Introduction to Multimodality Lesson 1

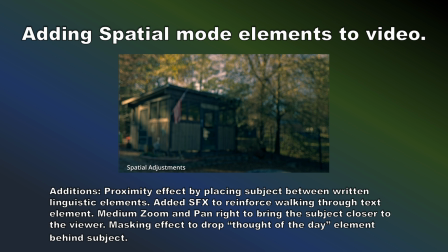24:38 And then we're going to add some sound effects to reinforce walking through this text element. So the title is going to pop up, and this time I'm going to walk through the title. And when I walk through the title, I'm going to use sound to emphasize that I have just passed through some barrier. Also, we're going to have a medium zoom, and we're going to pan to the right a little bit to bring me even closer to the viewer.
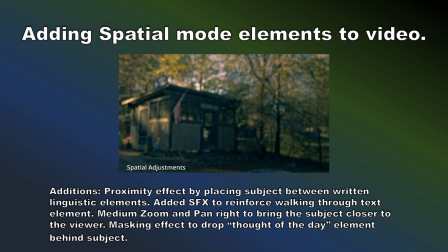24:58 And also, so I'm also panning this shot because I'm going to add this drop box onto the right-hand side of the screen so I can add this thought of the day element. So now this whole clip is turning into like this contemplative thought of the day kind of stuff. So let's watch it and see what happens when we start playing with the spatial elements a little bit.
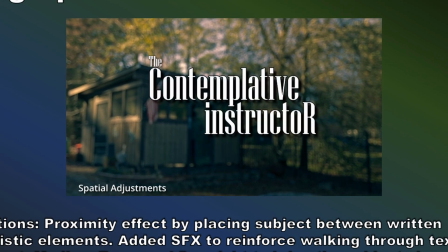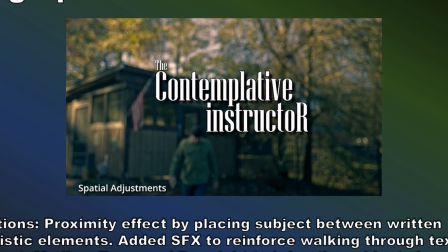25:24 I walk. I contemplate life by myself in my yard.
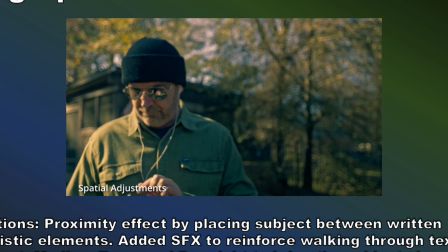25:30 I wear mirrored sunglasses to metaphorically declare my own reflectiveness.
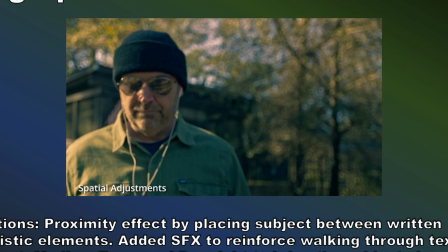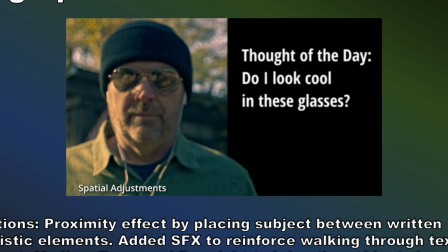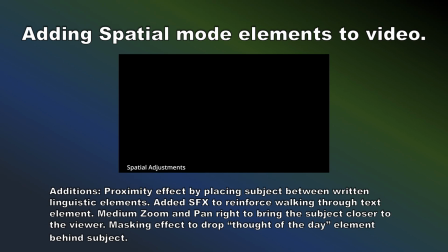25:46 Okay, so there's the whole thing. We've added all these different modes to it. It changes it, especially if you want to go back and watch the very first shot and then think about how much it changes as we start purposefully adding different modes and elements to it. The only thing that I did not add to this video were gestural elements, not in post.
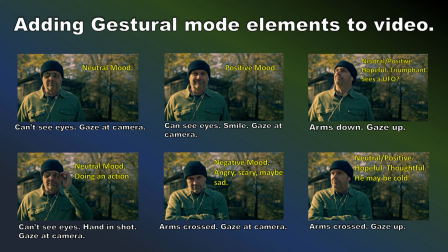26:05 And there is a thing about gestural elements you have to keep in mind, right? You can add titles, and you can change colors, and you can zoom the camera in and out. You can add sound effects. But if the subject is looking directly at the camera, you can't make the subject not look directly at the camera later.
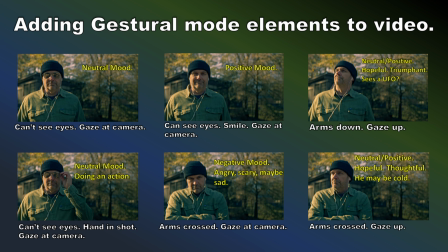26:24 If the subject is smiling, you can't make them frown. So the gestural elements are definitely probably the one mode that you really, really, really have to plan for when you're creating a multimodal text, because you can't change it later if you're doing something like this.
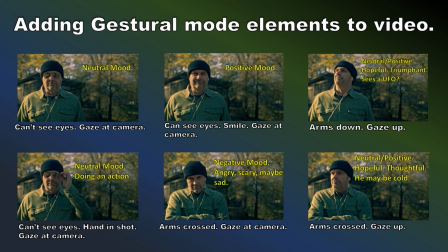26:40 Now, if you're drawing, if you're creating images, if you're using AI to create images, you can just go back in and say, I'll make them smile. But you can't do it with stuff like this. But just notice here, just me wearing the same hat and the same shirt and the same thing, right?
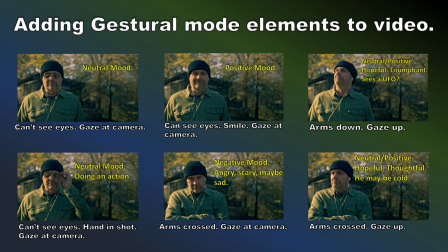26:55 In each shot, but each different shot, each different facial expression and the body language, it all changes what the image says. So when you can't see my eyes, but I'm gazing at the camera, it's kind of neutral.
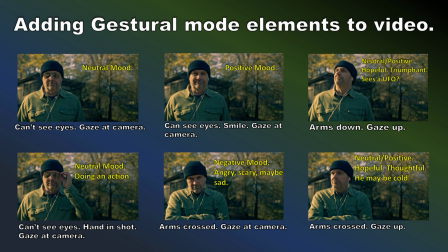27:10 When I'm smiling, looking at the camera and smiling and gazing at the camera, it's a kind of a positive image. If my arms are down and I'm looking up, it could be neutral, positive, maybe hopeful, maybe triumphant. Maybe I see an airplane. And then here's a neutral mode doing an action.
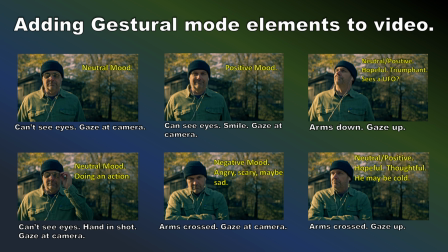27:26 So it's when I cross my arms and I tilt my head down a little bit and I look up at you under my brow. It's kind of a negative image, angry, scary, maybe sad. And then when my arms are crossed, but I look up, it's just like I did in the image above, but I'm looking up this time.
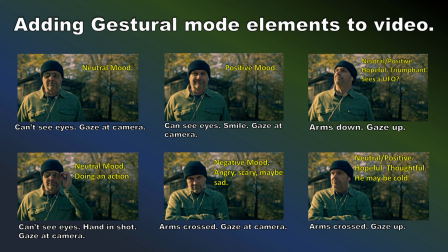27:43 Now all of a sudden it's hopeful, it's thoughtful, or maybe I'm cold and there's a big cloud on the horizon. It depends on how you use the gestural mode. But remember what I talked about a moment ago, you can't change this in post. If someone is frowning in your shot, you can't make them not frown in the shot. It's what's called baked in.
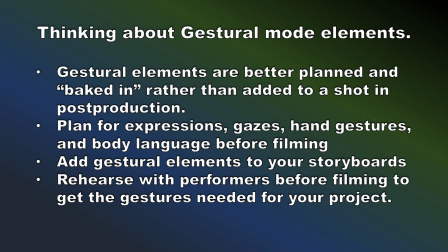28:00 You can't fix it. So you really need to think about it ahead of time, and you really need to plan your gestural elements when you're storyboarding, when you're storyboarding or outlining or wireframing or whatever it is that you're doing, depending on what type of project you're trying to create.
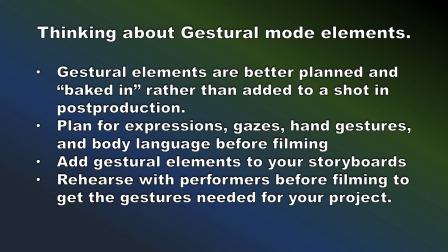28:17 You really need to plan those gestural elements ahead of time so that you have the right ones in the shots, in the images where you want them, because they're really hard to take out later.
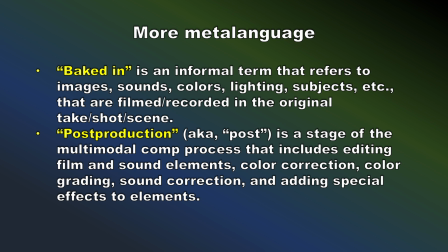28:28 Post-production is, I keep saying post and post-production and post-process. Most of the time it's just called in post. You'll hear someone say, in post I did this.